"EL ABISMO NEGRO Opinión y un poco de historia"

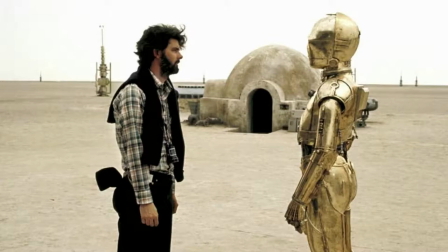(3:55)
Había comenzado un enorme fenómeno, no solo en la industria del cine,
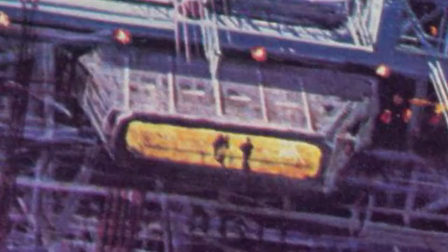(3:59)
sino en la mercadotecnia de todo lo que tuviese que ver con los personajes de esta historia,
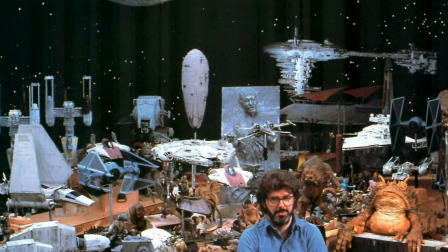(4:05)
lo cual volvió a despertar el interés de Disney hacia aquel proyecto que se había guardado,
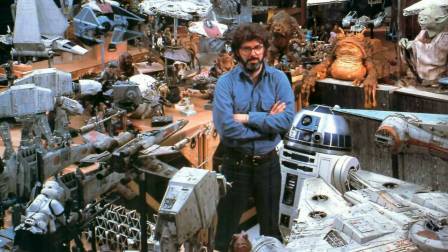(4:09)
y que por cierto, tenía ciertas semejanzas a la historia de George Lucas.
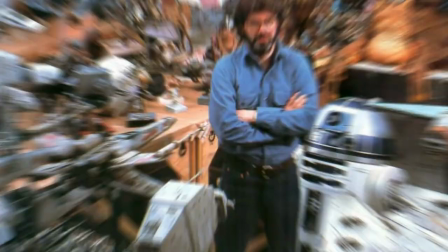(4:15)
Así que el estudio se puso manos a la obra. En esta ocasión,
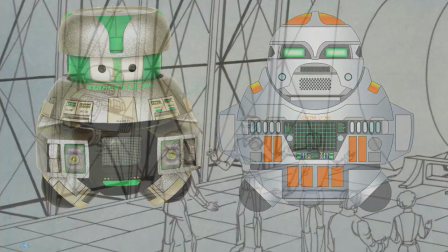(4:19)
se tendría que reescribir el guión y rediseñar a los personajes de modo que no existiese ningún punto de comparación con los personajes de Star Wars.
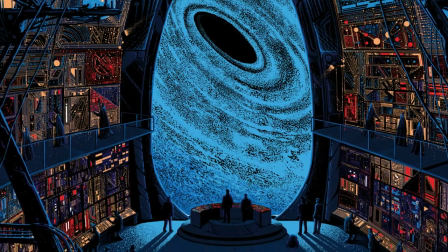(4:28)
Disney tomó la decisión de finalmente continuar la producción de Probe One, ahora con el nombre de The Black Hole.
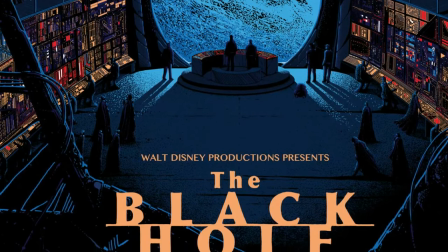(4:37)
Star Wars había dejado una tarea muy difícil para cualquiera que intentara superar lo que 20th Century Fox había logrado,
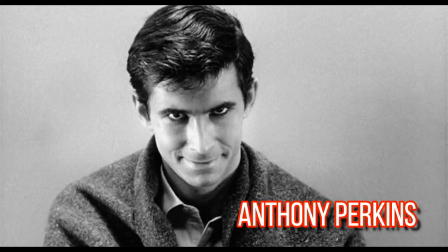(4:44)
así que en lugar de optar por contratar a personajes en su mayoría desconocidos, como había hecho Star Wars se contrató a Anthony Perkins,
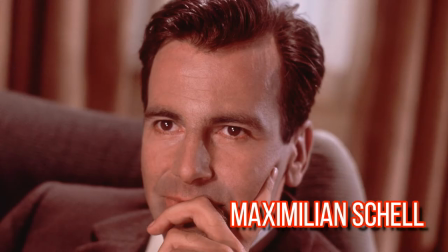(4:53)
Ernest Borgnine y a Maximilian Schell en los papeles principales,
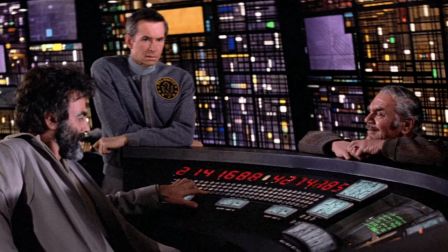(4:58)
dos actores americanos de alto renombre y un austriaco con el fin de incluir ambos mercados.
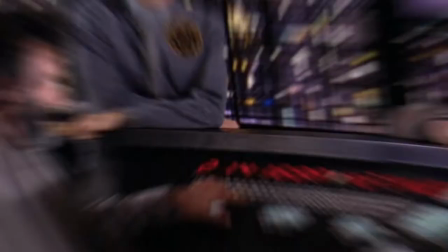(5:04)
Se comienza entonces a trabajar en el increíble diseño de producción,
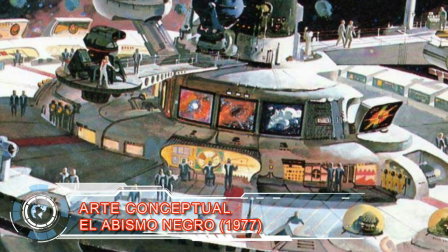(5:09)
y es que The Black Hole ha sido una de las películas más planeadas en cuanto al concepto visual se refiere,
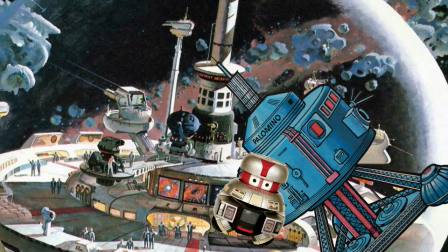(5:16)
desde el extremado detalle en sus aeronaves, las cuales optaron por diseñarse basados en vehículos creíbles para viajes en el espacio.
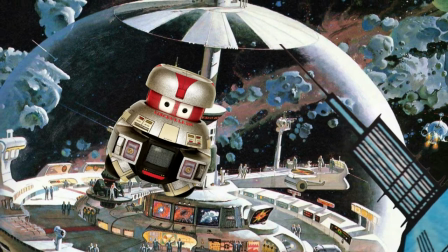(5:24)
A diferencia de Star Wars, la presentación del espacio fue realizada en un modo más realista,
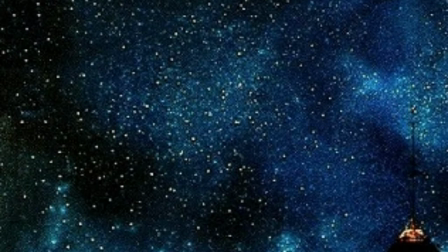(5:31)
eliminando las clásicas estrellas que se mueven o pasan al lado de las naves en forma de puntitos como si fueran diminutas.
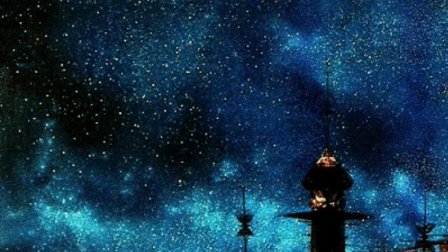(5:38)
En The Black Hole siempre se percibe la presencia del inmenso vacío espacial.
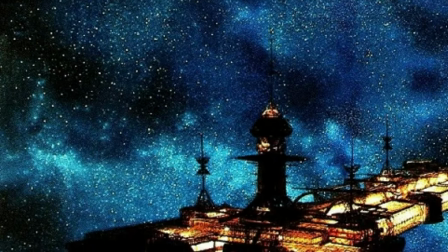(5:44)
Sin importar lo enormes que sean las naves,
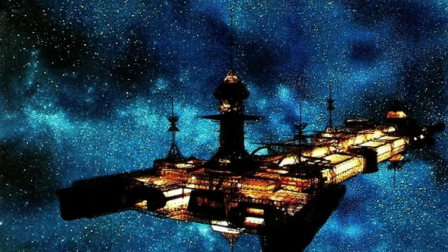(5:47)
estas siempre parecen insignificantes con la presencia del espacio Y aunque este fue representado en hiperrealistas pinturas,
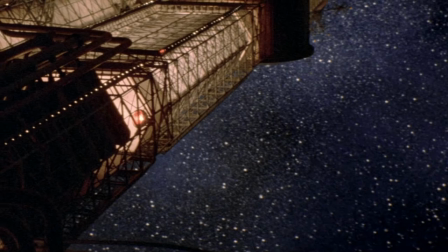(5:56)
todas ellas fueron elaboradas basadas en imágenes reales Los sets de grabación eran gigantescos,
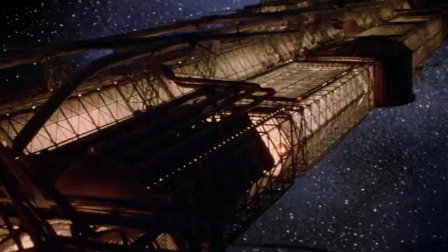(6:02)
los modelos en miniatura creados para mostrar los interiores de la nave dejaban ver
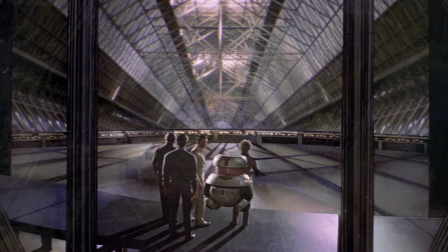(6:07)
una amplitud coherente con los exteriores e incluso se podía tener la sensación
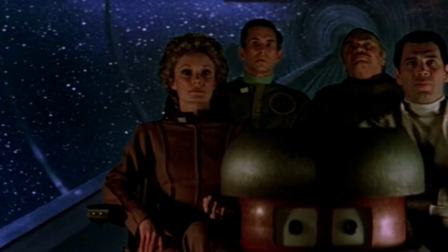(6:12)
de las distancias para trasladarte de un punto a otro dentro de la nave al
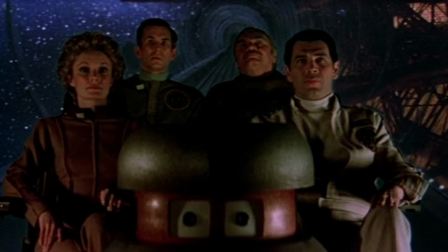(6:17)
utilizar vehículos de rieles con vistas panorámicas al espacio y a torre de
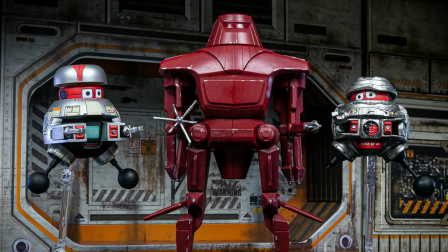(6:22)
control. Se había hecho un gran esfuerzo para modificar a los androides con el fin de que no tuvieran ninguna traza o semejanza con Star Wars.
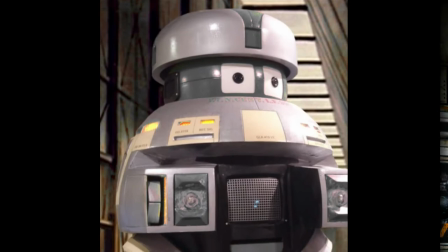(6:31)
Incluso los colores de los modelos originales fueron cambiados.
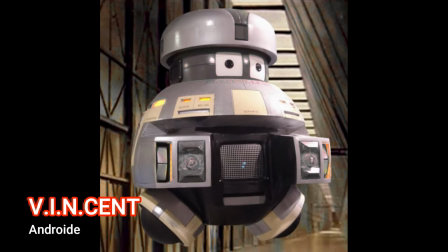(6:34)
En el caso de los pequeños androides pasaron de ser grises a un color mixto entre metal y vistas rojas Y para el antagonista Maximilian se cambió de negro a un
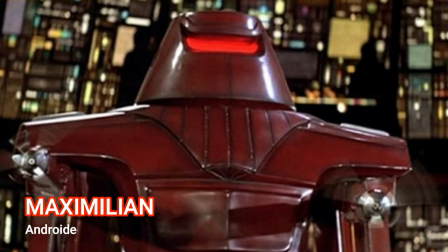(6:46)
intimidante rojo sólido También su diseño corporal cambió en diferentes ocasiones al
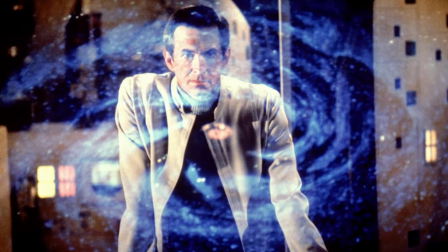(6:53)
realizado en los storyboards La filmación fue una bastante larga La fotografía
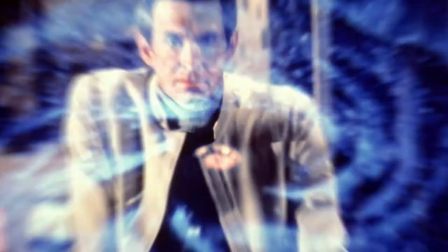(6:59)
principal tardó 6 meses en grabarse y otro tanto semejante en terminar los efectos especiales.
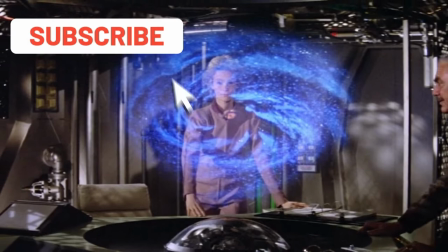(7:05)
Incluso se desarrolló un nuevo tipo de cámaras especialmente diseñadas para esta película,
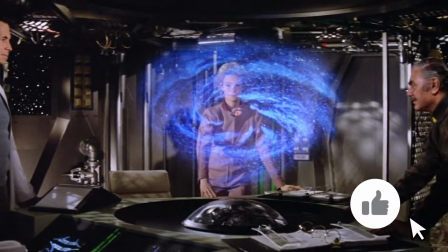(7:11)
las cuales permitían filmar a modo de capas, las que podían irse agregando al filme en postproducción sin que los actores las vieran.
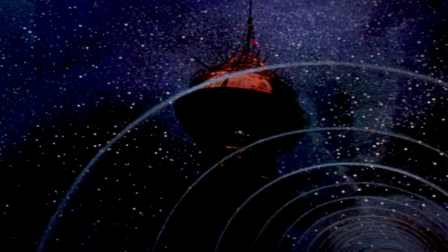(7:20)
Algo muy parecido a lo que hacen en los dibujos animados.
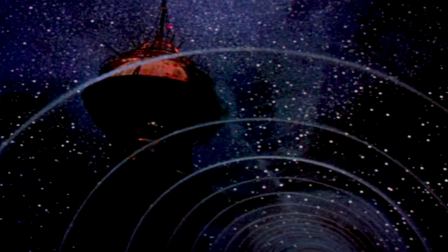(7:24)
Se perfeccionó además el uso de la naciente pantalla verde para sobreponer las imágenes sobre las escenas.
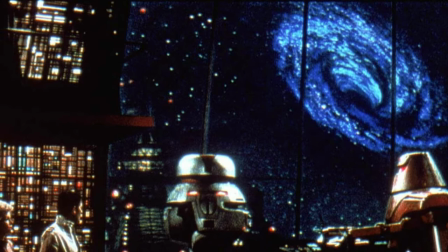(7:30)
Mezclando todo lo anterior nos deja como resultado una producción visualmente impresionante Incluso algunos de
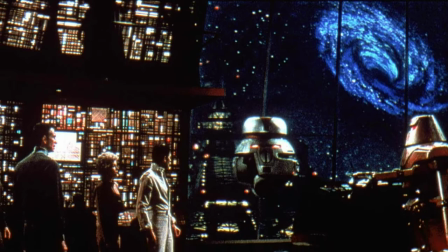(7:38)
los efectos especiales de esta película siguen luciendo impresionantes hasta el día de hoy Y La cereza del pastel,
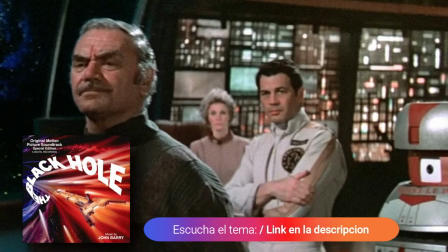(7:45)
una de las bandas sonoras más espectaculares jamás compuestas para una película de Disney A cargo de John Berry ¿Quieres escucharlo?